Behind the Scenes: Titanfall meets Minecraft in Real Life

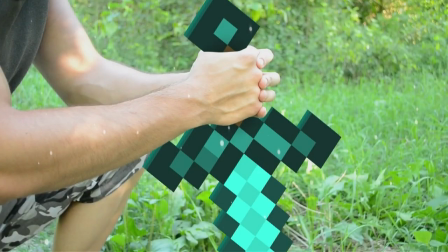[0:04]
Hey, what's going on guys, LS6 here and welcome back to another behind the scenes video. This time I'll be going over the Titanfall meets Minecraft in real life video that I just did. And I have to say, this video took me a lot of time to make, maybe like a week,
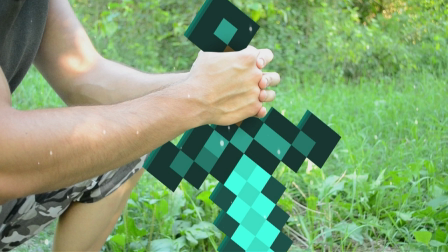[0:19]
5 or 6 days of just editing, and I'm talking about 10 to 12 hours of editing per day. And about around 1.5 days of just rendering all the titans that I have in this video with you know, using the 3D program.
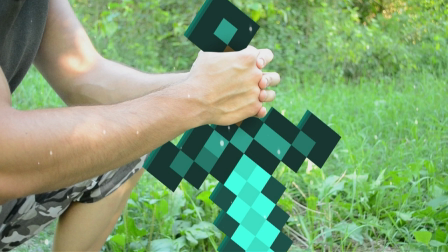[0:35]
It's kind of slow, so yeah, plus my PC is kind of not that great. Alright, let's get into the first scene right here.
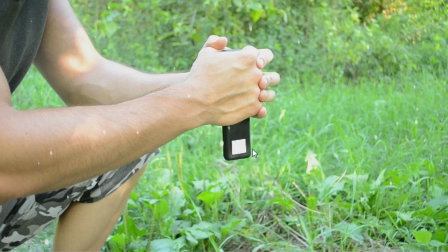[0:42]
If I disable or hide the sword in this scene, you can see this black thing right here, and that thing, my friends, is a case for pencils. So I took it out and I added a piece of white paper so I can easily track it, and instead of that I can put the sword.
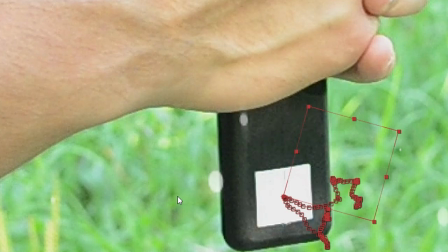[0:59]
And this is all the tracking data that you're gonna see right here, this red sort of rectangle that you see right here.
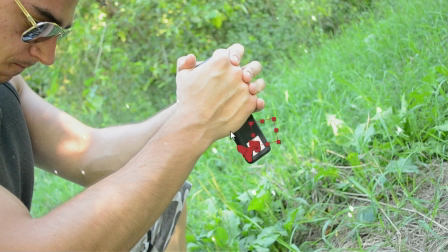[1:05]
And it was much easier to track before this video. When I used to add swords to, you know, the guys,
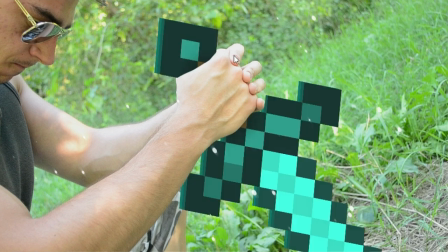[1:13]
I just used to track the hand, like the fingers, as you can see right here. I pretty much tracked those, but that data was harder to track,
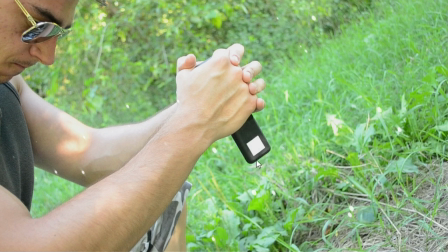[1:21]
and by using this new sort of technology that it's not really something special, I actually saved a lot of time, and I made the overall sword movement a bit more smoother, a bit more realistic.
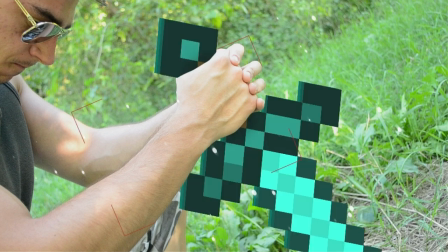[1:35]
And of course, as always, you have to put a mask so you kind of show the sword.
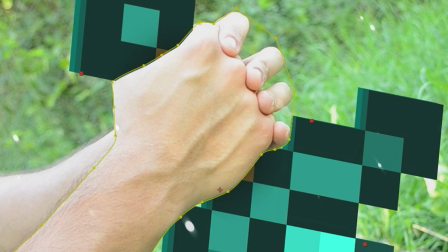[1:41]
Alright, you're not supposed to appear in this area, and I'm just gonna show you the, yeah, there we go.
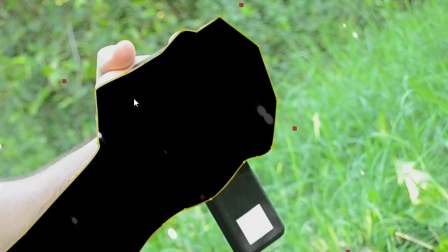[1:47]
This is the mask that I used to hide the parts of the sword that needed to be hidden, because it's supposed to say, you know, behind his hand, right?
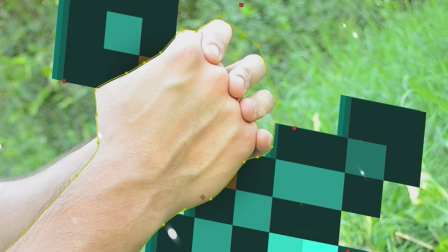[1:55]
If I don't use the mask, let me show you how that looks. Pretty bad, right? There we go.
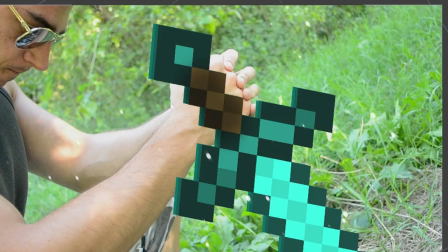[2:00]
This is how it looks, and this is not this is weird. In this next scene, there are some things that I wanted to show you,
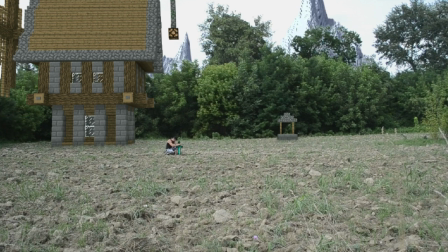[2:07]
like I don't know if you maybe noticed, but this mountain here in the background is kind of added. I added it in because it was kind of empty in the background, and I just wanted to add some stuff. And the house that you see right here, I built it inside Minecraft, and I just green screened it in, or actually no,
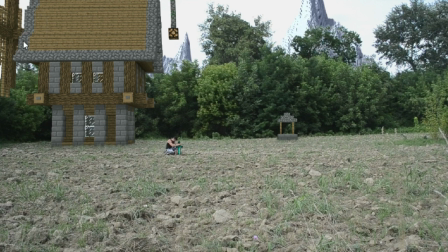[2:26]
because it wasn't moving, I just masked it out, and I'm gonna show you that right now. You can see, there we go, this is the mask. And I also added a little bit of shadow, if you guys can see.
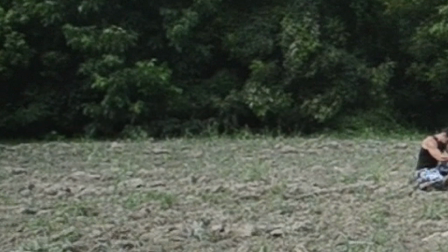[2:38]
Always, you know, I always like to add shadow, make things a little bit more realistic. It's not a huge difference, but you can definitely see some difference here.
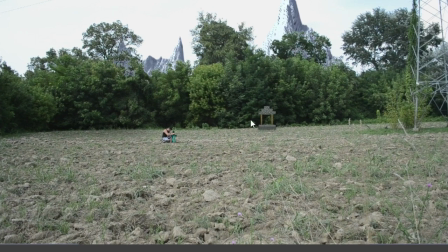[2:47]
And apart from that, we also have this little small thingy right here. I don't know how is it called. And overall, this scene was pretty empty without all these items, so I'm glad that I filled it in.
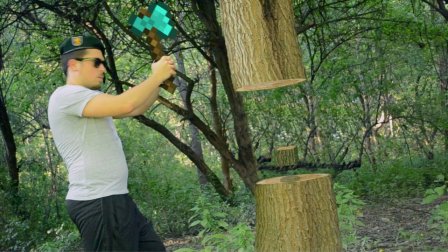[2:58]
In this scene, actually, the tree, it wasn't that hard to make this scene,
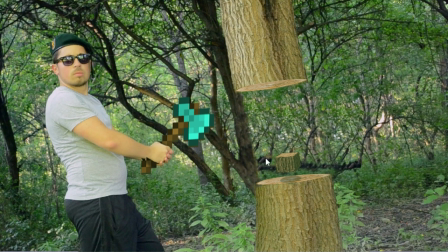[3:04]
because all I had to do was just paint over the tree, and I'm gonna show you that right now. So you can see, if I remove this, the tree looks like this. Plus I added this sort of what do you call this? It's the inside of a tree. I just downloaded a few pictures from Google Images.
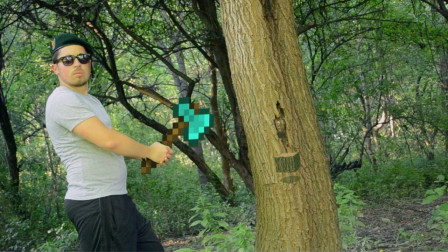[3:23]
Obviously, I always do that, and I added those in. And yeah, that's how it's pretty easy to do this scene, especially if you're not moving the camera too much. And as you can see, once everything is set,
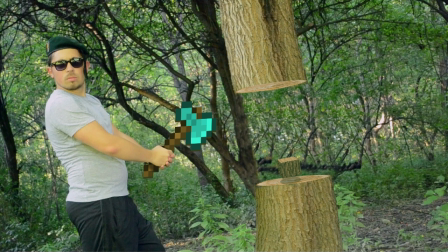[3:36]
it looks like the tree is actually cut like just like it is in Minecraft, and it's really a nice, interesting effect.
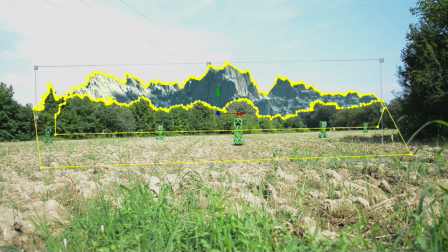[3:43]
In this scene, what's important to notice is that the mountains in the background are added, you know, afterwards. And yeah, obviously I've told you before how I add in the creepers. I might do like a detailed tutorial on some more things on how I actually do that step by step, but for now it's just like this.
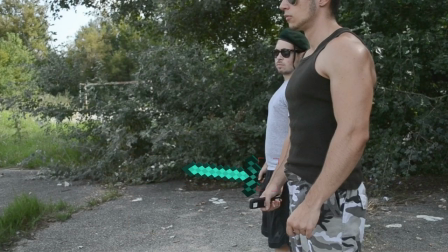[4:00]
And again, in this shot, I'm just gonna show you the of course, this pencil cases that the guys were holding, which made my job a lot easier.
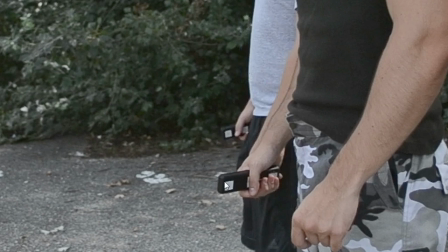[4:09]
I was able to track not only the position but the rotation of the objects.
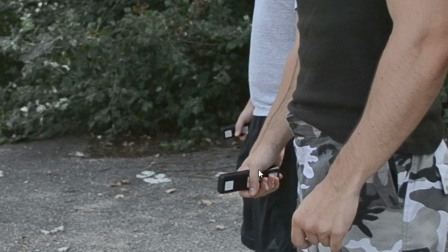[4:14]
Plus in this case, they actually do hold something in their hand, because before that they were just kind of putting their fists up, and there wasn't much space in between the fingers.
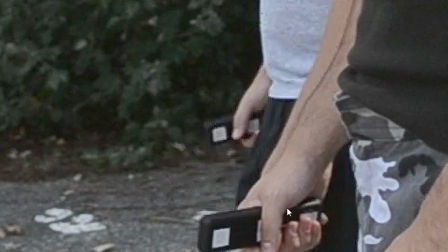[4:25]
I'm talking about this space right here, from this to this. So it looked a bit and it was a bit harder for me to actually put sword in there, because they weren't actually holding anything.
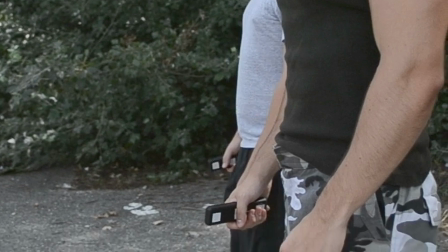[4:35]
This way they're actually holding something, and it feels much more like they're holding swords than, you know, nothing.
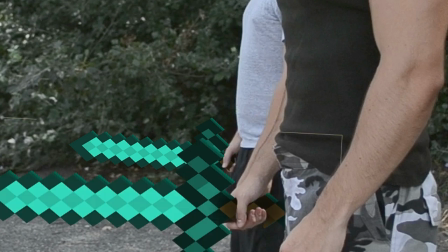[4:42]
And another thing that in this video there was just a lot of it is rotoscoping, and this is what rotoscoping does.
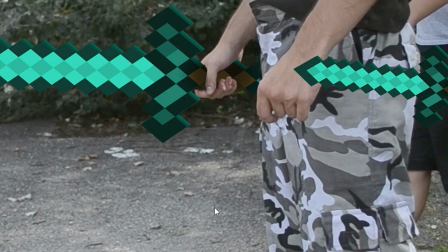[4:49]
Let me show you. I mean, I've showed you before, but without rotoscoping, this video would have looked just awful.
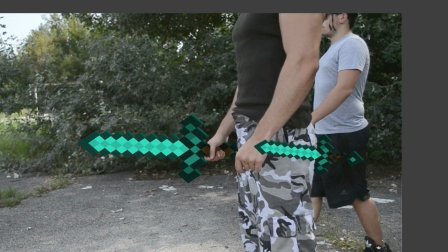[4:56]
It just wouldn't work at all. As you can see, the sword right here is completely in frame, which is supposed to be completely, you know, behind it, did not be shown.
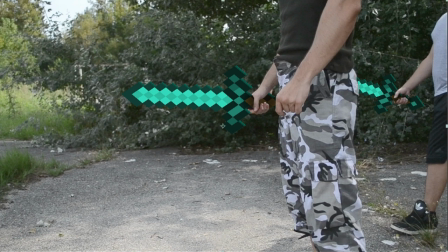[5:06]
And there we go, the rotoscoping again helped right here to make the sword appear like it's actually behind the guy, because that's where it's supposed to be.
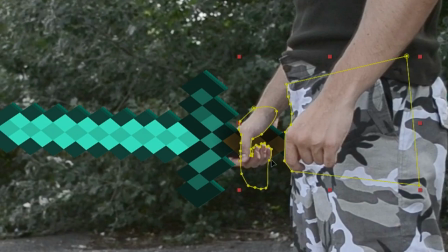[5:14]
And of course you have the additional hand masking that I had to do frame by frame, guys.
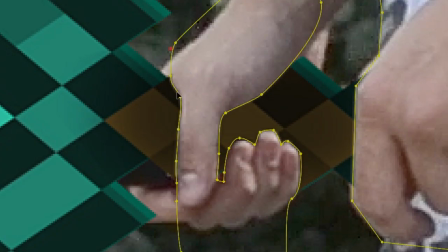[5:21]
All the scenes that you see, I pretty much had to go frame by frame and just adjust the mask individually for each frame for both guys.
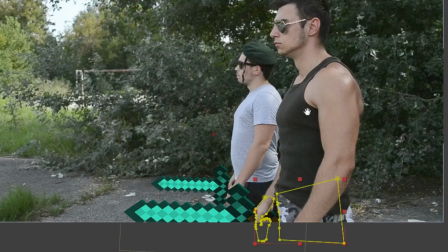[5:29]
And on top of that, I had to, you know, just do all the additional stuff, so it was pretty hard, yeah.
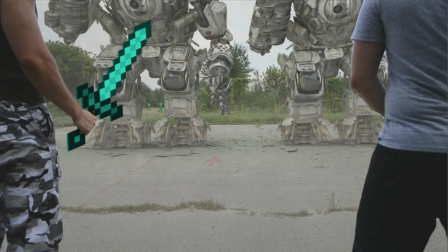[5:35]
Okay, now in this shot there are actually a lot of effects. Not only the creepers in the background, the sword right here, the masking of the sword, the overall rotoscope of both of these guys. Let me show you that. The rotoscope was actually really crucial for this scene. If I didn't have it, it would look something like this.
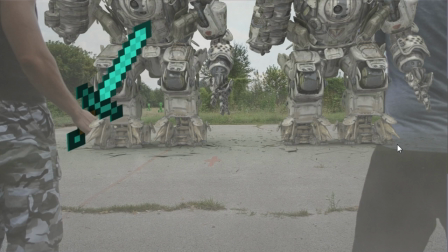[5:54]
And as you can see, the robot's hand is going completely out of where it shouldn't be,
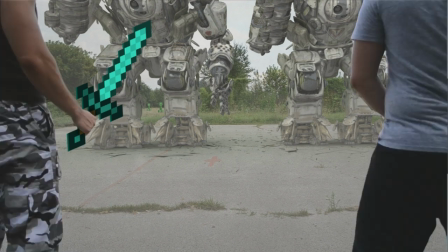[6:00]
so the rotoscoping really sold out the effect right here. And apart from all the dust that you see in this scene right here, I'm gonna remove it right now.
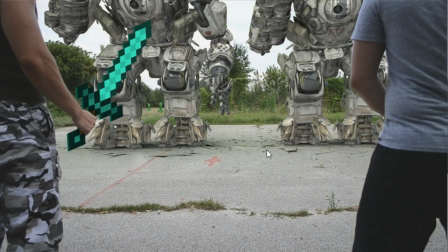[6:10]
You can see that there is a crack in the ground and a little pieces flying just as they land. So I wanted to add a lot of effects to make this, you know, look as probably as what it would actually really happen in real life, even though it's not completely accurate, obviously. But yeah, I tried to make it as close as I can.
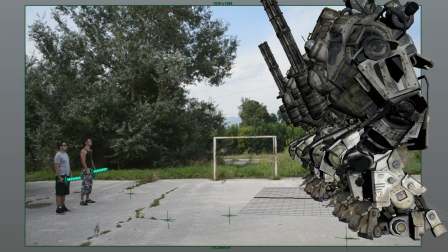[6:30]
Now all the Titans were made inside Maya, which is a 3D program, and I showed you guys this program before.
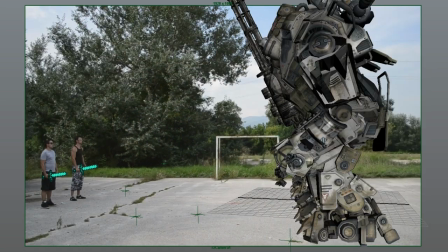[6:36]
It's really good. Right here I'm just showing you the scene where I circle around the Titans,
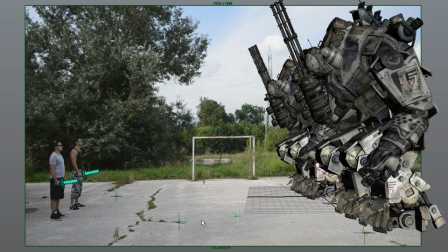[6:41]
and you can see this kind of small shaped green thing is right here. Those are all the tracking points that I used to track this scene, and I use that motion tracking data to show how the program or the computer, how I move the camera around the environment,
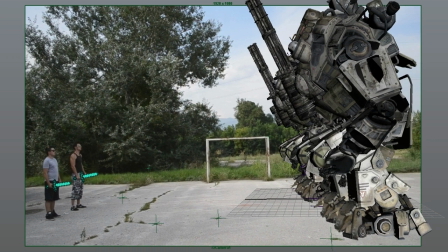[6:59]
so I can actually move the camera inside here and render the frames just like that, so they actually look like they fit inside the scene.
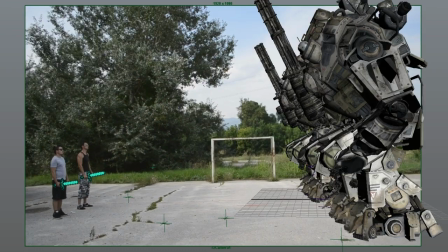[7:06]
As you can see, it's pretty snappy, it's pretty much there, and yeah, the camera moves just like it should move, just like I moved it in real life.
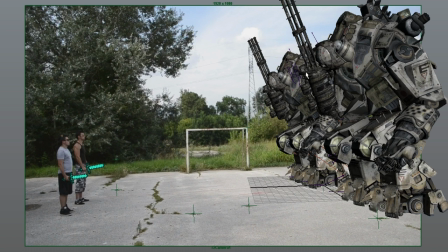[7:15]
And after that, all you really need to do is just animate the robots. In this scene there wasn't much animation, but in the other scenes there was. And you know, apply some sun,
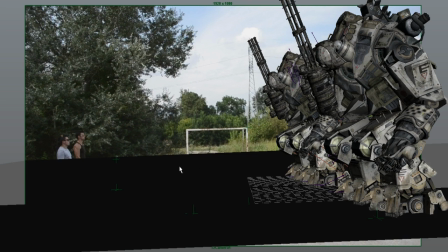[7:26]
and right here you can see this is the ground layer that I just applied on those on this ground sort of layer here. Only the shadows will be shown, because you need to have some kind of shadows that are being casted on the ground, and this is used to just do that.
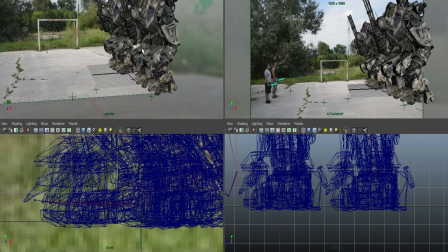[7:44]
And then you got the sphere, which I don't know if you can see in this scene, but you should be able to see it in this one right here.
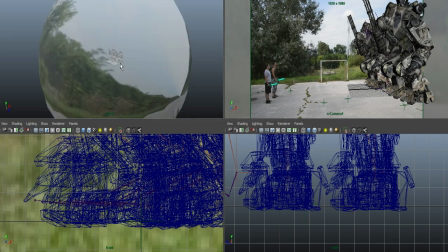[7:53]
There we go. It's a giant ball used to, you know, calculate all the reflections that are happening inside the scene,
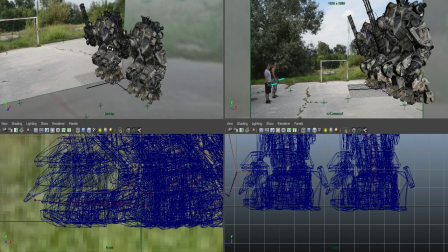[8:01]
so the Titans can have as much of a realistic reflections.
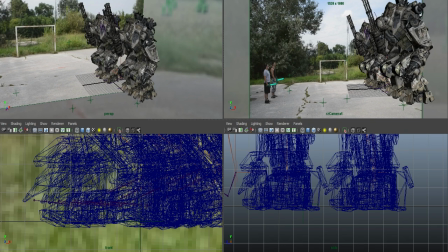[8:06]
And yeah, they fit much better when they have better reflections, and they kind of match the scene better.
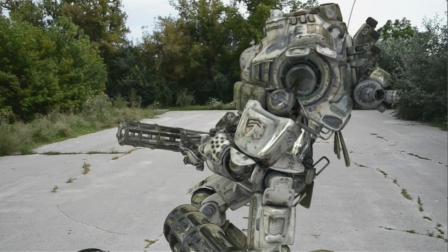[8:12]
Now this scene was particularly cool because you get to see a first person from inside one of the Titans. You can see the other Titan getting ready to shoot here.